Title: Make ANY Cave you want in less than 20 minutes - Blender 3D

So you want to make caves, right? But you don't know where to start. You look at all those pictures of caves and they all seem so complex and there's lots of things going on in there that you don't even know where to start tackling something like this. But what if I told you there's a simple way of creating any cave you want, like literally any cave you want. And it's not complex, it's not difficult, and it's in fact pretty fucking simple. And all you have to do is follow these three principles. So the first thing you need is to know exactly how you want your cave to look like. This is pretty straightforward, but a lot of people skip this step and they go directly into building the environment without having a clear vision of how they want that environment to look like,
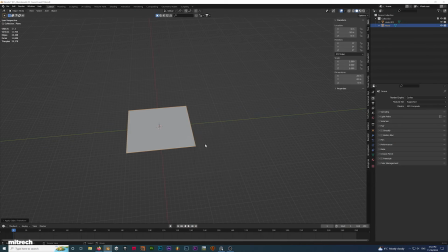[0:37]
resulting in a lot of dead time. So what I'm doing right now is using extremely simple meshes to block out the general shape and look of my cave.
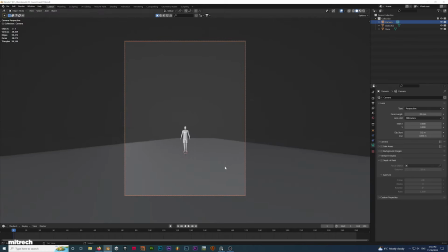[0:45]
Right now I think I'm building like literally the simplest cave I could come up with, which is a simple ground floor and the walls that also play the role of a roof.
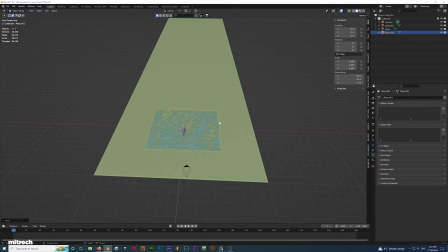[0:53]
I'm subdividing my meshes a few times so I have enough geometry to work with and move those vertices around as I need.
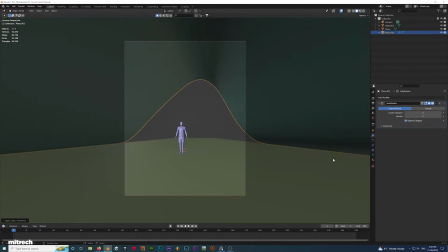[0:59]
Once my simplest possible block out is done, it's time to move on into the second step. So the next step to this technique is to get your block out and get some manual sculpting done in order to get some more detail into your shapes.
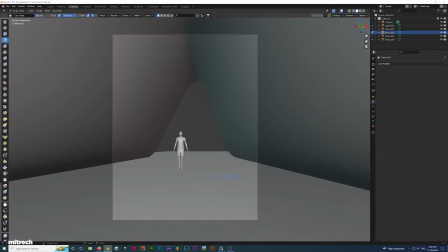[1:15]
Make sure you've got plenty of geometry to work with and then just start sculpting.
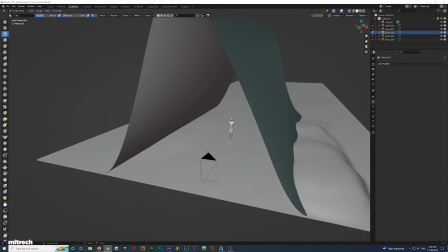[1:19]
You don't need any experience with it, since we are not actually sculpting for details, but rather for adding more organic shapes to our objects.
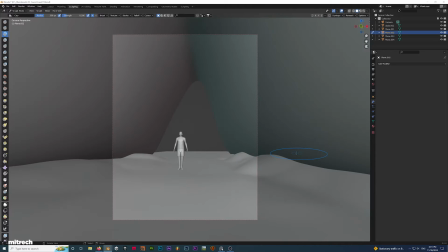[1:26]
Here you see me rising the ground where it meets the walls, so that there's a bit of blending happening between those, and lowering the middle part of it to make it look like it's a natural path.
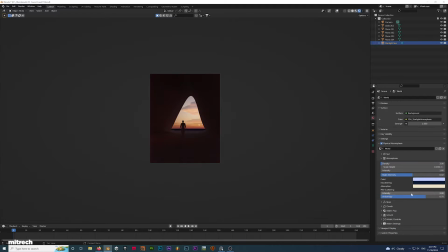[1:36]
I'm playing around with the lighting direction a little bit before doing some sculpting to the walls as well.
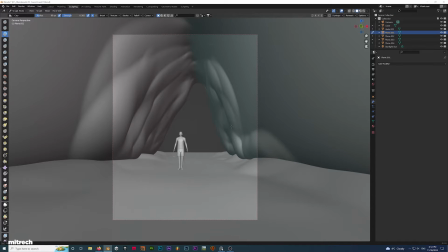[1:41]
Now I moved on to the walls and I'm really doing the exact same thing I did to the floor. Simply sculpting some more shape to the object to make it look more organic and natural.
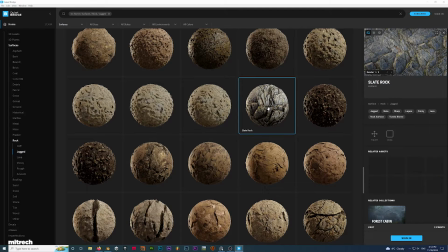[1:50]
It's now time to get some rocky textures and move on to the next and last step. So this last step is the one that will actually take your scene and turn it into an actual cave.
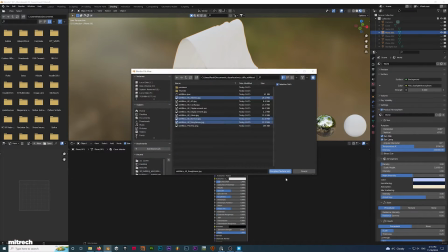[2:00]
I'm talking about displacements. You just saw me go into Quixel and grab a cliff texture which I plan on using for those walls and ground.
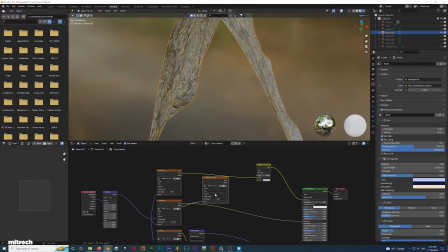[2:08]
I apply the material to the cave walls and I make sure the scaling looks nice and natural.
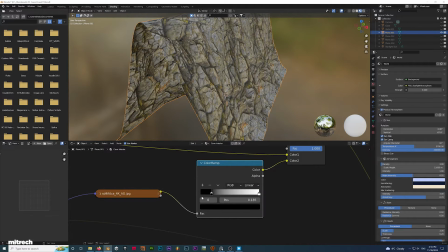[2:13]
I then use a displacement modifier which is using the UVs and the displacement texture of that material.
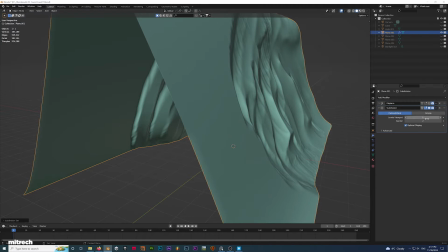[2:18]
Keep in mind that you will need lots of polygons for the displacement to look nice and sharp, so bump those subdivision levels up until it looks perfect.
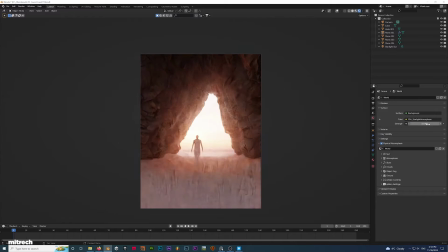[2:27]
You will get into having millions of polygons, but that is perfectly normal when working with displacements.
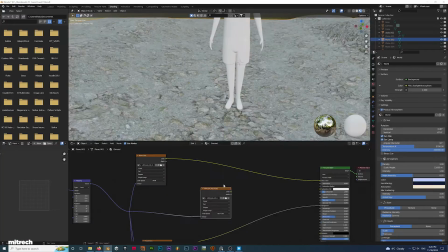[2:32]
After this, I simply repeat the process for the ground with a new rocky material. And this is pretty much it.
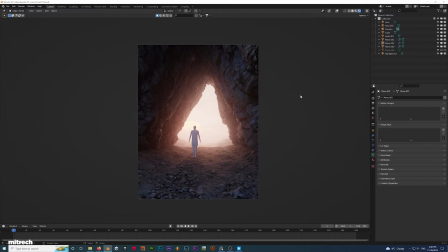[2:38]
This is how you get any cave you want. However, stopping right here would be an injustice to our work, and we can make this better.
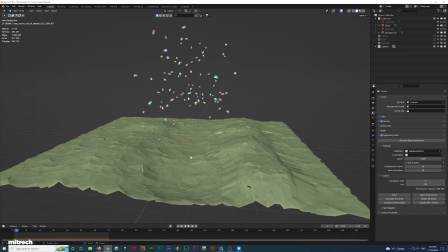[2:44]
I'll grab a couple of small rocks from Quixel, I'll duplicate those a bunch around in the air,
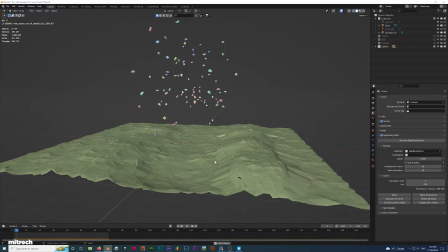[2:49]
and using rigid bodies I'll simulate those falling over so I can get some realistic and natural placement of those rocks on my ground.
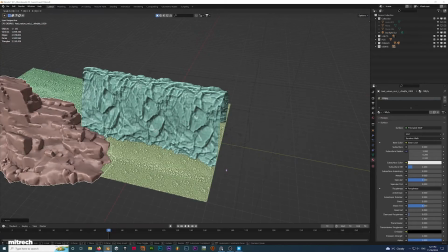[2:55]
The background of this scene looks too empty for my liking,
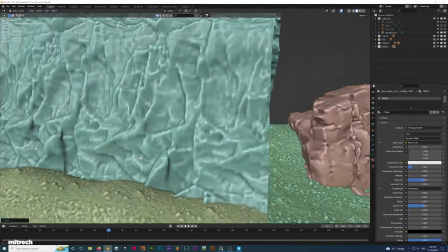[2:58]
so I'm getting a big rock asset from Quixel and place it around the back to get some silhouettes showing up and break the light in a nice way.
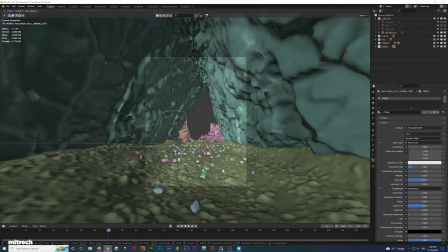[3:05]
And now my cave is done. I rendered it out, done a bit of a post-processing, and this is what I ended up with. And alright, I know what you're gonna say. You're gonna say that I've pretty much made the simplest cave that I could make. So what about more complex caves? Well, just because I'm a nice guy, I'm gonna take you through the process of me building a more complex cave. Just to reiterate the fact that it's literally the same process. So you just follow the three principles and you're gonna make any fucking cave that you want.
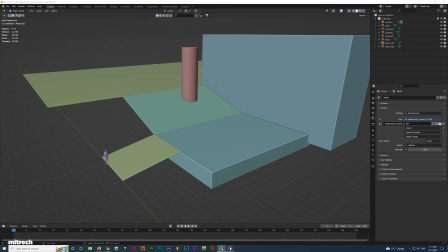[3:42]
Let's see it. Okay, so as you can see, this is my block out I've done. There's a bit more stuff going on here, but still nothing crazy, just planes and cubes.
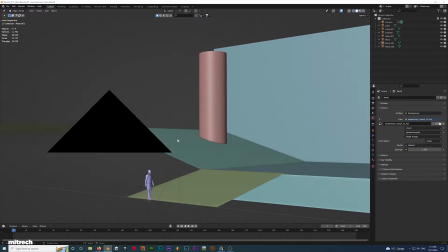[3:50]
This is the first step, blocking out the environment.
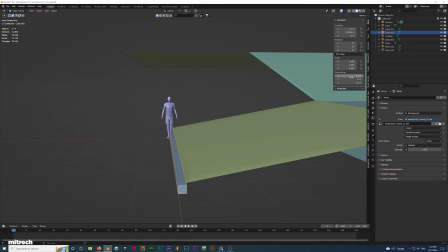[3:53]
Now I'm starting to detail this block out and actually turn those planes into stairs, as they should be, and then get straight into the sculpting phase.